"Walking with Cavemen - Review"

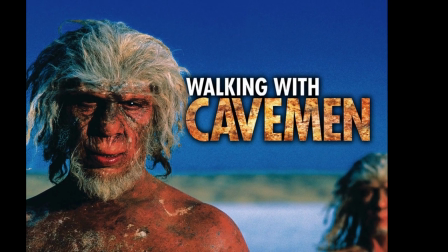0s
From the 27th of March to the 23rd of April 2003,
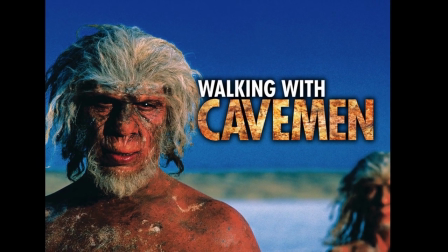5s
20 years ago to this day, Walking with Cavemen was released.
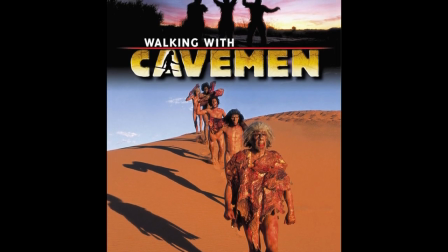10s
This series is often considered the black sheep of the Walking With series,
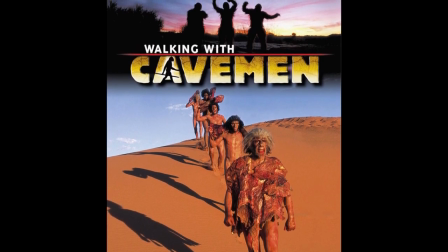16s
and I can't lie, I feel like that title is kind of deserved.
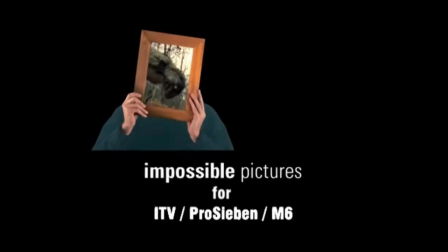22s
This was the first series made without Tim Haynes and Impossible Pictures as a whole, and it kind of shows.
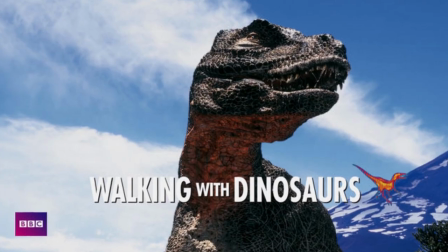30s
Now, I don't think Cavemen is bad, but it really does pale in comparison to the other stellar series,
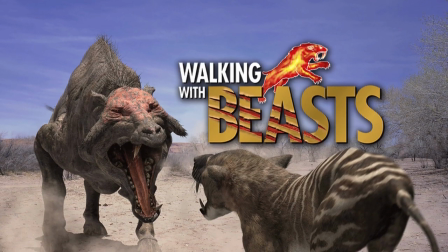38s
to a point where it feels more like a spin-off to me.
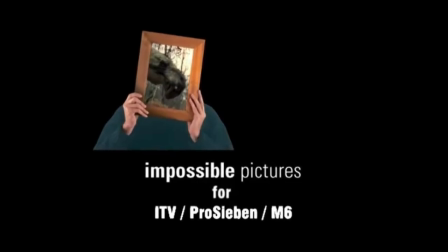41s
It's possible that Impossible Pictures were busy making sea monsters during Cavemen's production,
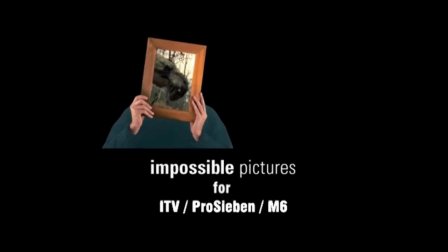47s
as both series came out in 2003. So, if foregoing Impossible Pictures was Cavemen's first sin,
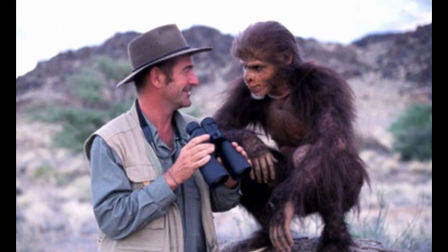55s
the second was definitely replacing Nigel Marvin with Sir Robert Winston.
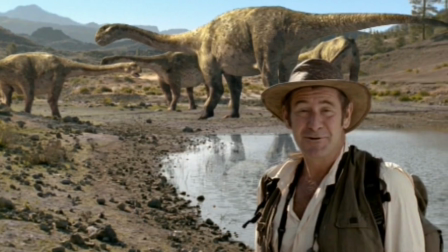60s
Who does that? In this incredibly niche subgenre, Nigel Marvin is the guy.
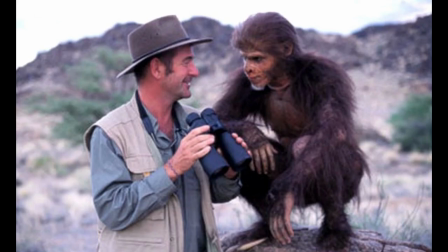68s
Not to say nobody else can do it, but you can't replace Nigel.
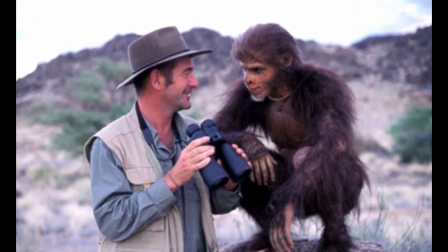73s
I hope he was at least compensated for being cut. I wonder who he speaks to about his expenses.
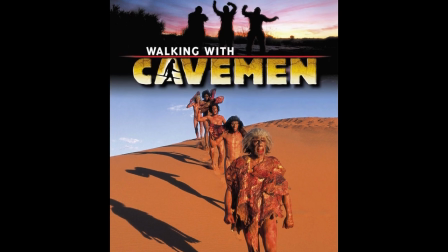80s
Apparently, in the North American version, it's Alec Baldwin?
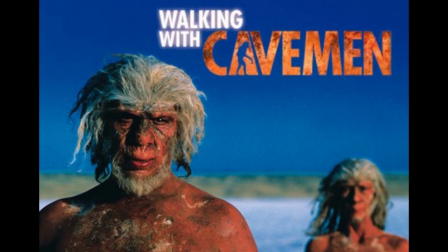84s
I don't bloody know. The formula this time around is a bit different, as there are 4 episodes rather than the 6 of Dinosaurs and Beasts.
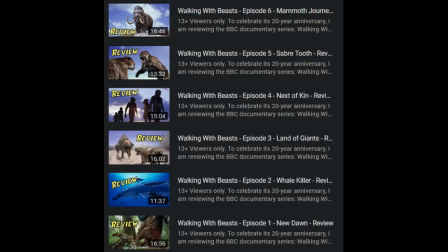93s
Whilst I usually dedicate an entire video to each episode,
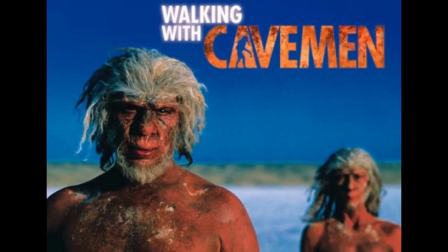97s
I'm just gonna do the one for Cavemen, for reasons I'll get into later.
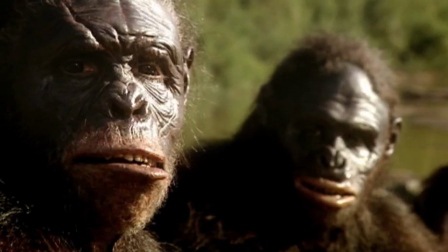102s
A big difference is that most of the effects are practical rather than CG.
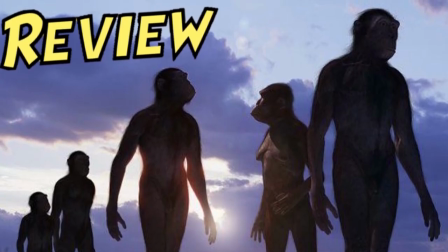108s
If you remember in my review of Walking with Beasts' 4th episode, Next of Kin,
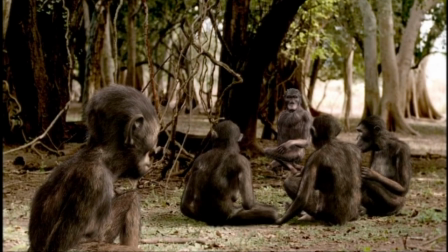113s
one of my main complaints was that the CG ape men just were not very convincing.
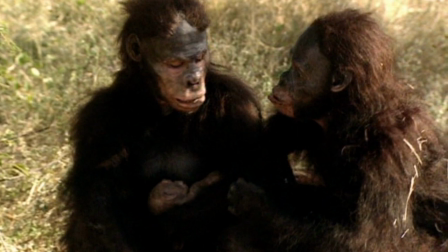119s
Cavemen remedies that by exploring the exact same time and place in its first episode, First Ancestors,
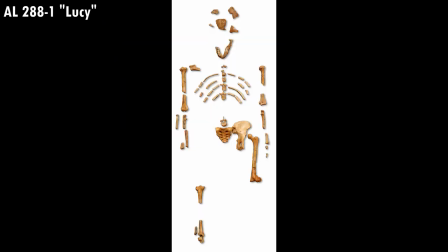127s
specifically focusing on the Australopithecus specimen nicknamed Lucy, discovered in Ethiopia in 1974.
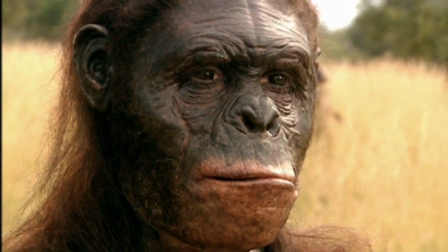135s
The practical effects on the whole are really good, though some costumes do look better than others.
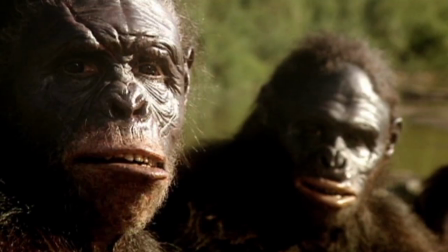143s
The Australopithecus are one of the better ones in my opinion.
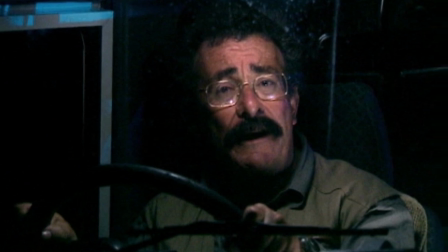146s
The episode weirdly starts with Robert Winston in the middle of the forest at night in Pliocene,
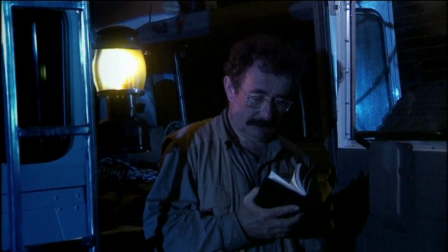154s
Ethiopia 3.2 million years ago, looking through his own family history.
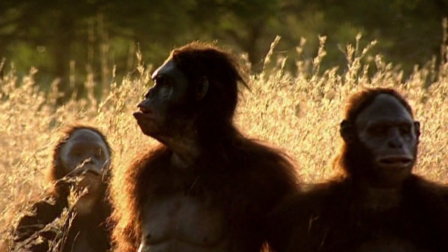160s
I understand why they did this thematically, as the point is we can all eventually trace our ancestry back to a family of apes like Australopithecus,
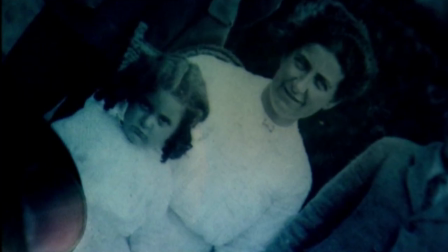169s
but Winston keeps pointing out stuff like how his relatives are making sulking faces and stuff, and it just comes across as weird. On that note, Robert Winston is so weird in this.
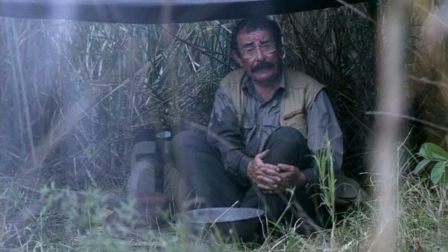183s
He's so awkward and doesn't gel as well as I feel Nigel would in these scenarios.
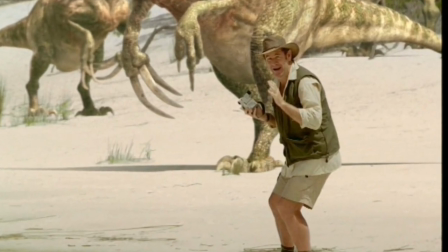189s
I feel that Nigel's more fun and energetic nature helps sell what are quite silly scenarios.
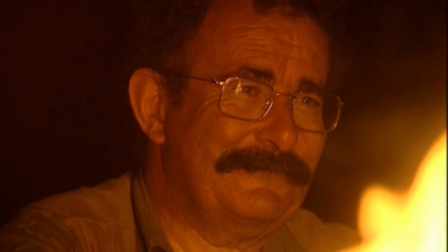197s
Winston kind of just stands there smiling creepily most of the time, and he feels like he's just
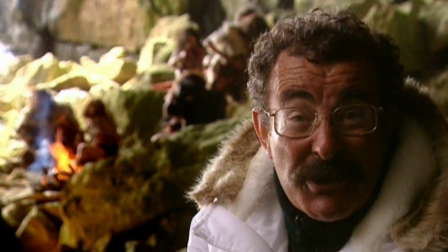206s
there, or he'll make weird comparisons and jokes, and it just feels very disconnected to the rest of the experience.
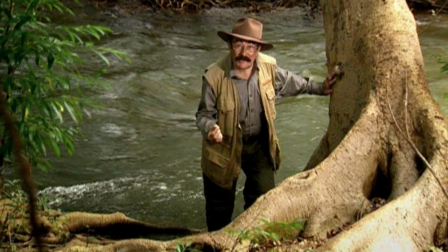214s
It's so hard to put into words. A good example of what I mean is that he follows the life of Lucy in the first episode,
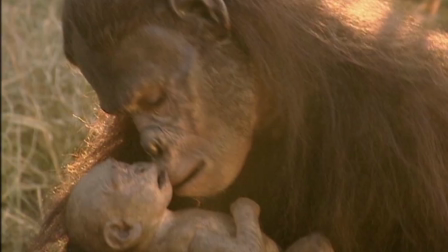223s
seeing her interact with her other clan members, raise her baby, and get caught up in an intraspecific dispute over territory.
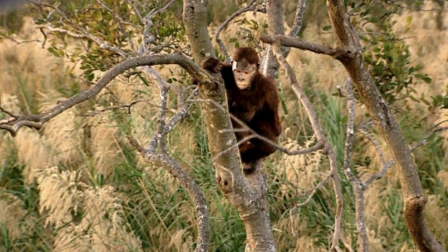230s
During the latter event, Lucy climbs up into a tree to hide from her attackers, and Winston is just on another branch,
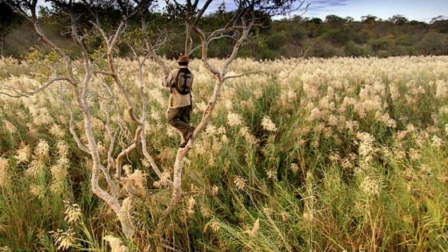239s
smiling at her? It's just so bizarre, and I find it hard to take seriously.